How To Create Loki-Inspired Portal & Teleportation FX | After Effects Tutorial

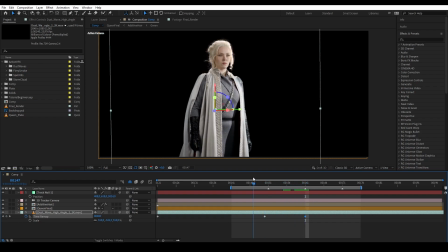4:10 So now the dust has been retimed according to the keyframe that I have set up. And then let's go to the third mark and set up which frame we want on this time.
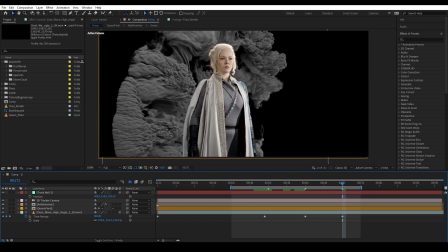4:19 And basically we can stretch out the time by just moving the keyframes around or just changing the number.
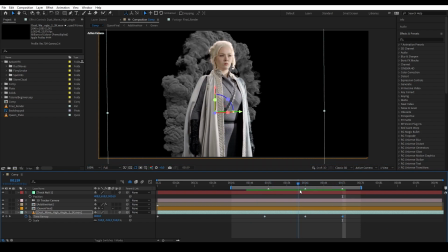4:25 Basically the number in the keyframe and also the distance between the keyframe would dictate how fast or how slow the layer is moving.
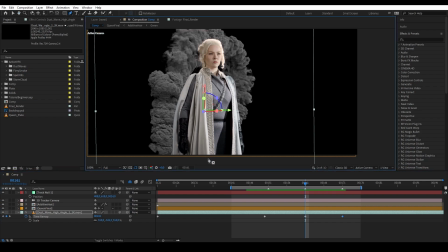4:33 And then I want to mask out the right part of the dust because I don't like how it's looking.
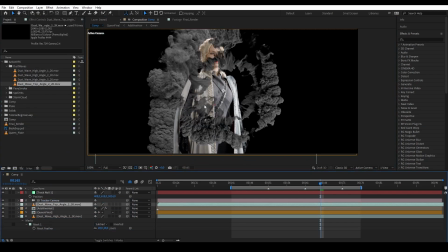4:39 Next, I'm adding another dust wave, which is this one is top angle number 2.
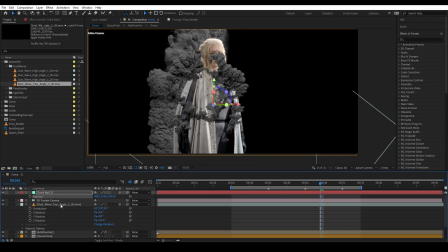4:45 Let's give it the same treatment. Turn it into a 3D layer. Copy the position from the null to this dust wave.
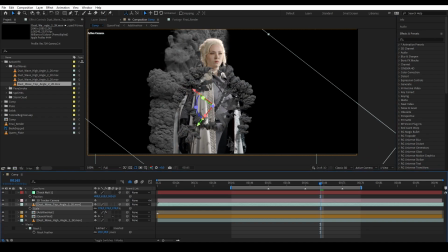4:52 And then we're gonna enable time remapping again and we're gonna remap it the same way. So begin on the first mark and reach its peak on the second mark. And then I also add keyframes at the third mark just to give it extra motion at the end. And then we're going to put it at the bottom of the composition.
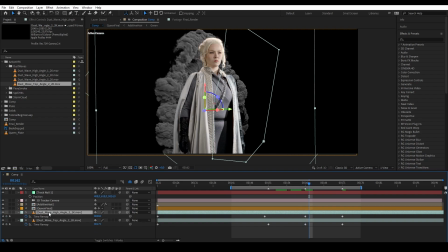5:12 So now at this stage, I want to keep messing around again, add more dust waves to populate the shot more,
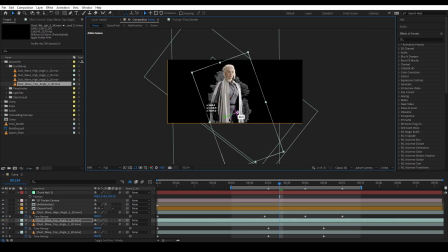5:19 play around with the timing a bit more.
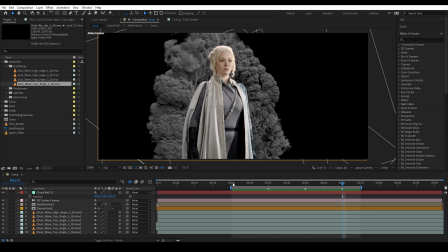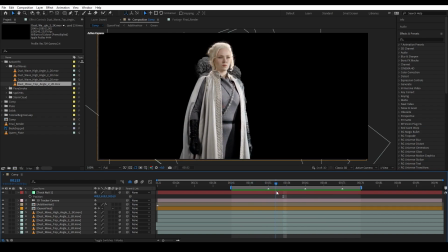5:28 Okay, so this is looking good, except I noticed that the dust gets too big at the end.
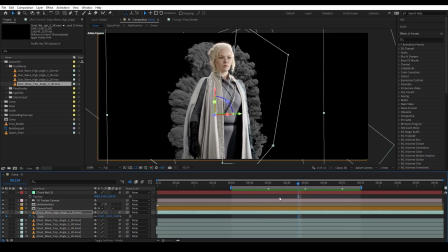5:35 So let's cancel it out by animating the scale. So from here, I'm gonna add keyframe, and then as it grows, I'm gonna go to the opposite and scale it down. So now after the dust appeared behind her, it would stay in size. And then grab the other layers and also do the same thing. Scale it down.
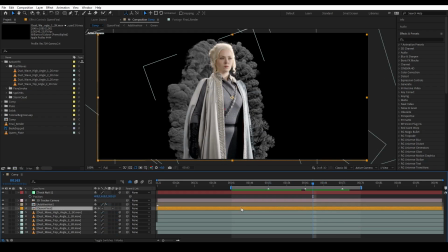5:56 So now we have our dust smoke behind her. Let's add more for the front.
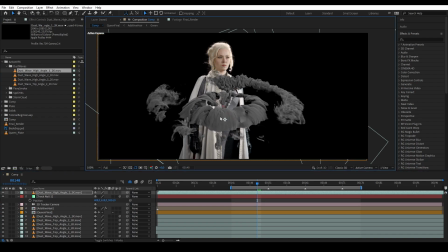6:02 So let's bring in this other high angle dust wave. And then we want to rotate it to make it look like it's sweeping over our actress.
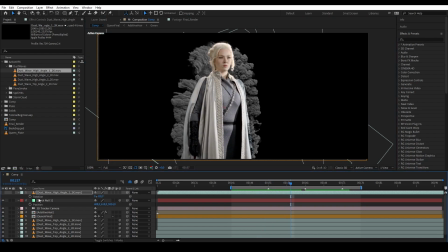6:11 And here what I want to do is to retime this dust wave to make sure it begins around the same time, but after the back smoke is visible behind her. So then the dust would look like it goes from behind her to the front.
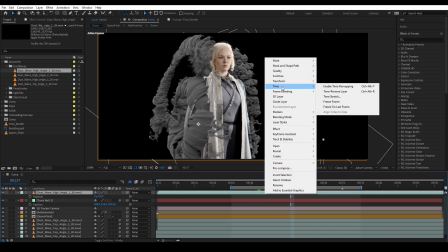6:25 So let's add another time remap and set up 0 on our beginning mark.
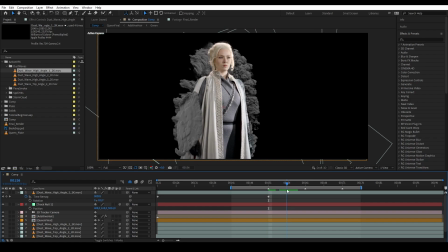6:32 And on the second mark, we want to have the dust to reach the middle of our actress, where it will meet and merge with another dust. So now the timing is set up, I'm gonna mask out the left part of the smoke.
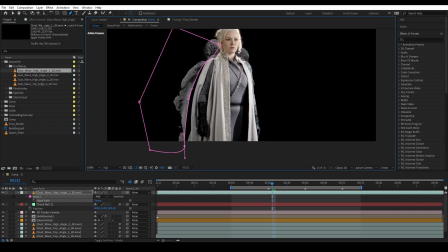6:44 That way we can feather our mask and give the illusion that our dust wave here is connected to the one behind.
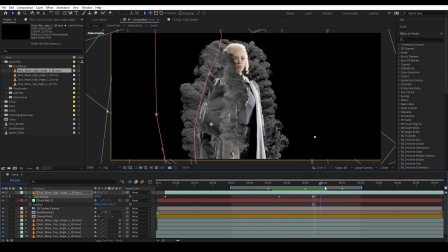6:51 And now let's turn it into a 3D layer and copy our null position. And then we're gonna start repositioning it in 3D space, scale it up, and then retime it.
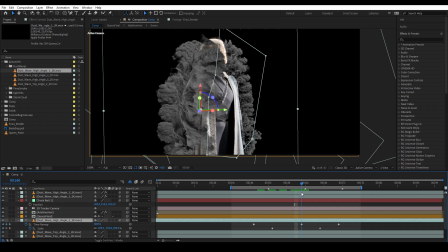7:07 And then I also reposition the back smoke a little bit just to fit the timing better with the front smoke. And once I'm satisfied with this, I want to add another dust wave.
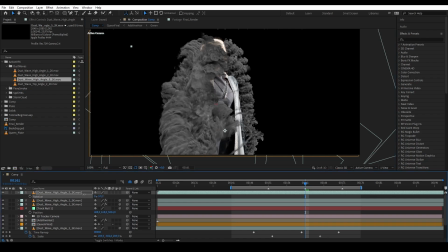7:16 This time is high angle number 5, basically to help populate and fill the hollow part of the previous smoke.
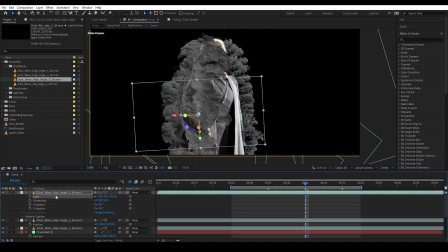7:23 Basically, we don't want our actress visible, we want to cover her up as much as possible.
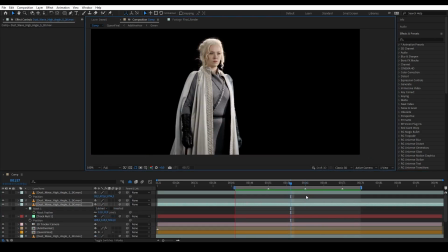7:30 Okay, so this is what I have now. I have added more dusts and play around with the timing and positions.
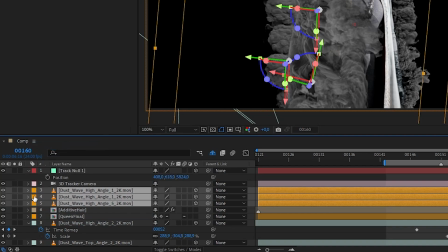7:37 Now let's color code our dust on the front to make it more organized. Next, we're gonna do another dust wave on the right.
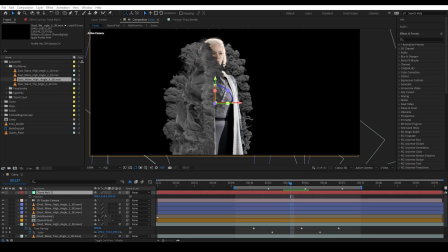7:46 So for the right side of the dust wave is the same thing.
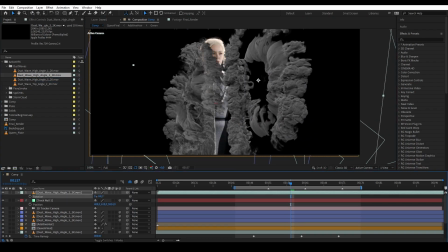7:50 Add in another high angle dust, rotate it so it is going to the middle of the actress,
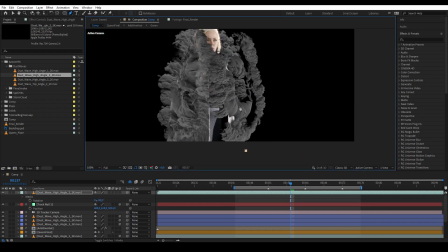7:55 and then mask out the part of the dust that is not on the actress.
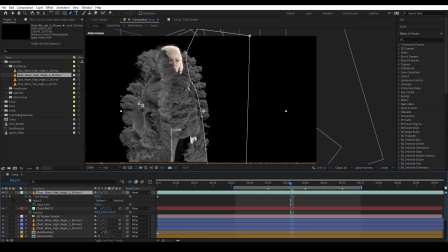8:02 And then let's enable time remapping and put a keyframe on the second mark.
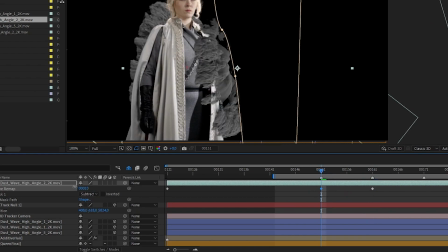8:09 And then I start working backwards to decide the beginning of the dust.
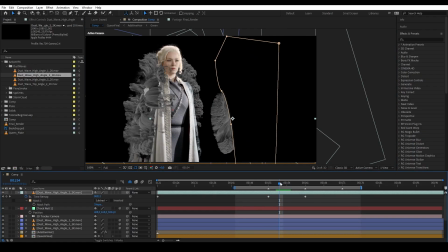8:14 We want this dust wave to look like it is a continuation of the dust on the back.